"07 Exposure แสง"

So for this next little section, we want to talk about exposure. And essentially, exposure for video is going to be very similar to exposure for photography.
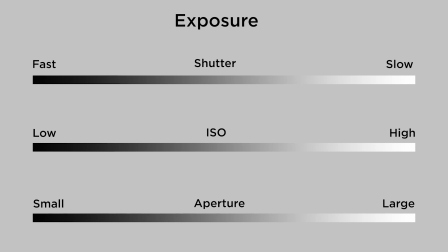You basically have three things that are going to determine your exposure. It's going to be your shutter speed, your ISO, and your aperture. So let's break down each one of these components so that you understand how they work and how you can set them correctly to get the best exposure in each particular scene.
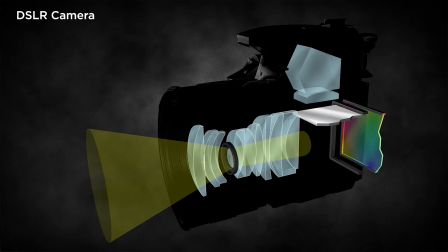So let's first talk about your shutter. Basically, your shutter is going to work very similarly with video as it does with still photographs. And essentially what your shutter is doing is it's controlling the amount of time you let light enter into your camera and your lens and then hit your sensor. So imagine this, imagine you have a water spigot with a hose on it. The diameter of the hose is going to be the aperture, which we'll talk about in a minute, but the amount of time that you leave the water spigot turned on is going to be your shutter.
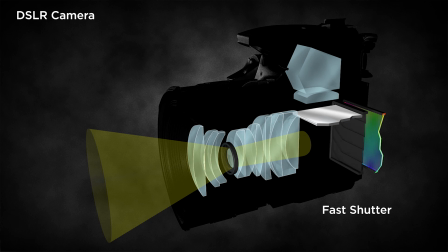So if you have a very fast shutter, your shutter is going to open and shut really quickly and let very little bit of light come through, whereas if you have a long shutter, it's going to be open, which will allow much more light to enter into the camera. Now, unlike a digital camera that has a physical curtain and shutter built into it,
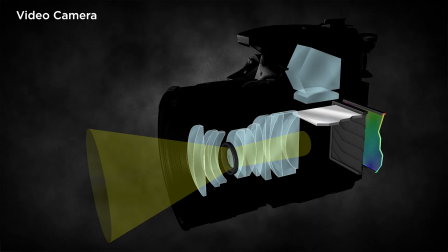on most video cameras, you're going to have a curtain that opens up, but then your shutter is actually going to work electronically. So instead of having a curtain that goes up and down and a shutter that's physically moving, your sensor is just going to turn itself on and turn itself off depending on what actual shutter speed you have chosen. Now with video, we typically film in 24 frames per second, but it's important to remember that that is the frame rate. That's not actually the shutter. So in 1 second of video footage, you're going to have 24 frames within that 1 second. And the shutter speed for those 24 frames could be anything from 1/25th of a second all the way up to, say, 1/1000th of a second. If you're locked into 24 frames per second, you're not going to be able to have a slower shutter speed than 1/24 or 1/25 typically with most cameras. But if you want to capture really fast moving objects, you can set your shutter really high, especially if you're outside in really bright situations. Now there is one caveat here.
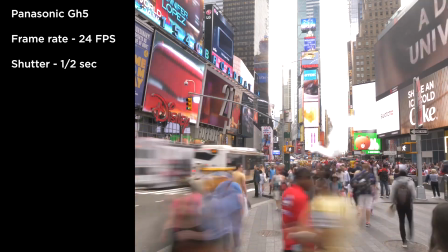There are a few cameras that allow you to do video time lapse where you actually can choose a shutter speed that's much longer than 1/25th of a second.
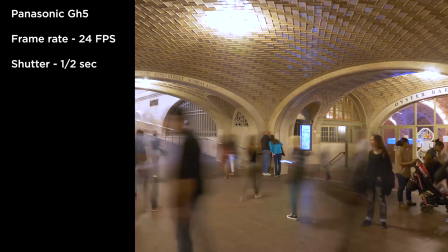Now if you notice that you're filming video and you've chosen a shutter speed that's slower than 1/25th of a second,
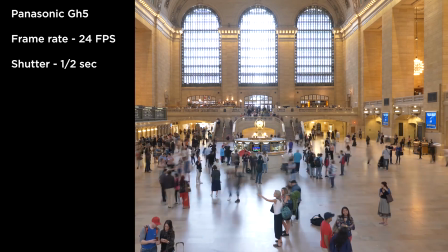when you go back and play it on your computer, you're going to notice that it's really choppy and it's going to look more like stop motion. Now later in this tutorial, we're going to start changing our frame rate to much higher frame rates like 60 frames per second or 120 frames per second. So it's important to remember that you're going to want your shutter speed to be at least as fast as your frame rate, if not even faster. So what is the difference when you have a shutter speed of, say, 1/25th of a second or something that is shot at 1/1000th of a second? Well, basically, as a fast-moving object moves through your frame, if you have a slower shutter,
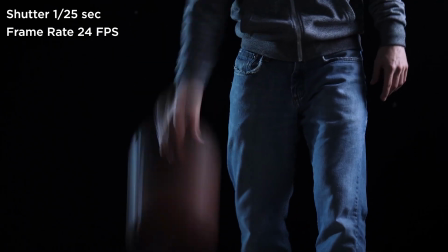you're going to get a nice blur in every single one of those frames that makes up the 24 frames per second.
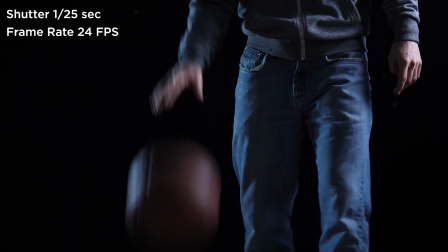This looks very natural to our eyes, and when you have things moving quickly, it gives that nice little blur that kind of blends together, and it's a pretty pleasing effect. If you have something moving really quickly through your frame, and you shoot at a higher shutter speed, like 1/1000th of a second,
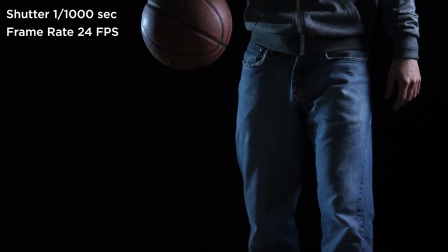every single time you pause that video, you're going to have a nice crisp image. And when you play that back in 24 frames per second, it might be a little more jarring, it might be a little more off-putting.
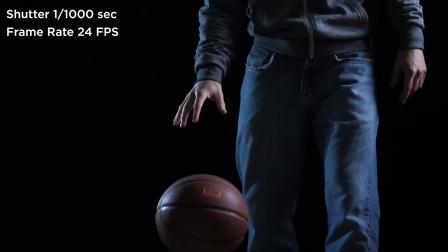It doesn't quite look as natural as something that's got that slight motion blur.
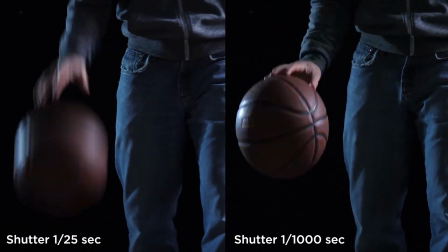Now I'm going to play these two clips side by side so you can see them loop over and over so you can really see the details of this.
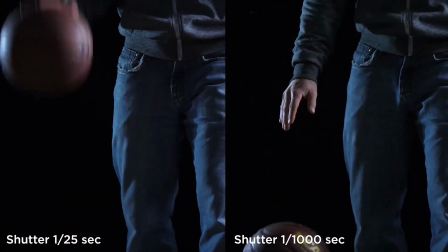But basically the shot on the left is going to have the slower shutter speed, where the shot on the right is going to have a much faster shutter speed.
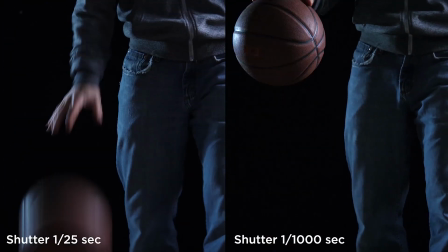And it may be hard to tell the difference for you, but if you're really keen to this and you're looking at video footage all the time,
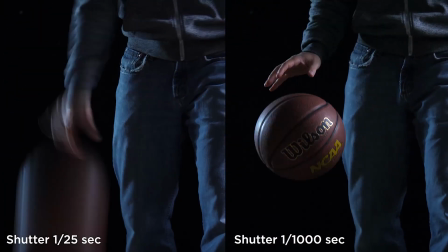you're going to notice this much faster shutter speed on the right, and it just doesn't look quite as natural. Now, if you were filming some kind of action movie, or next time you're in a theater and you see an action flick, you'll notice that a lot of directors choose to do a really fast shutter speed so they can get that jarring effect.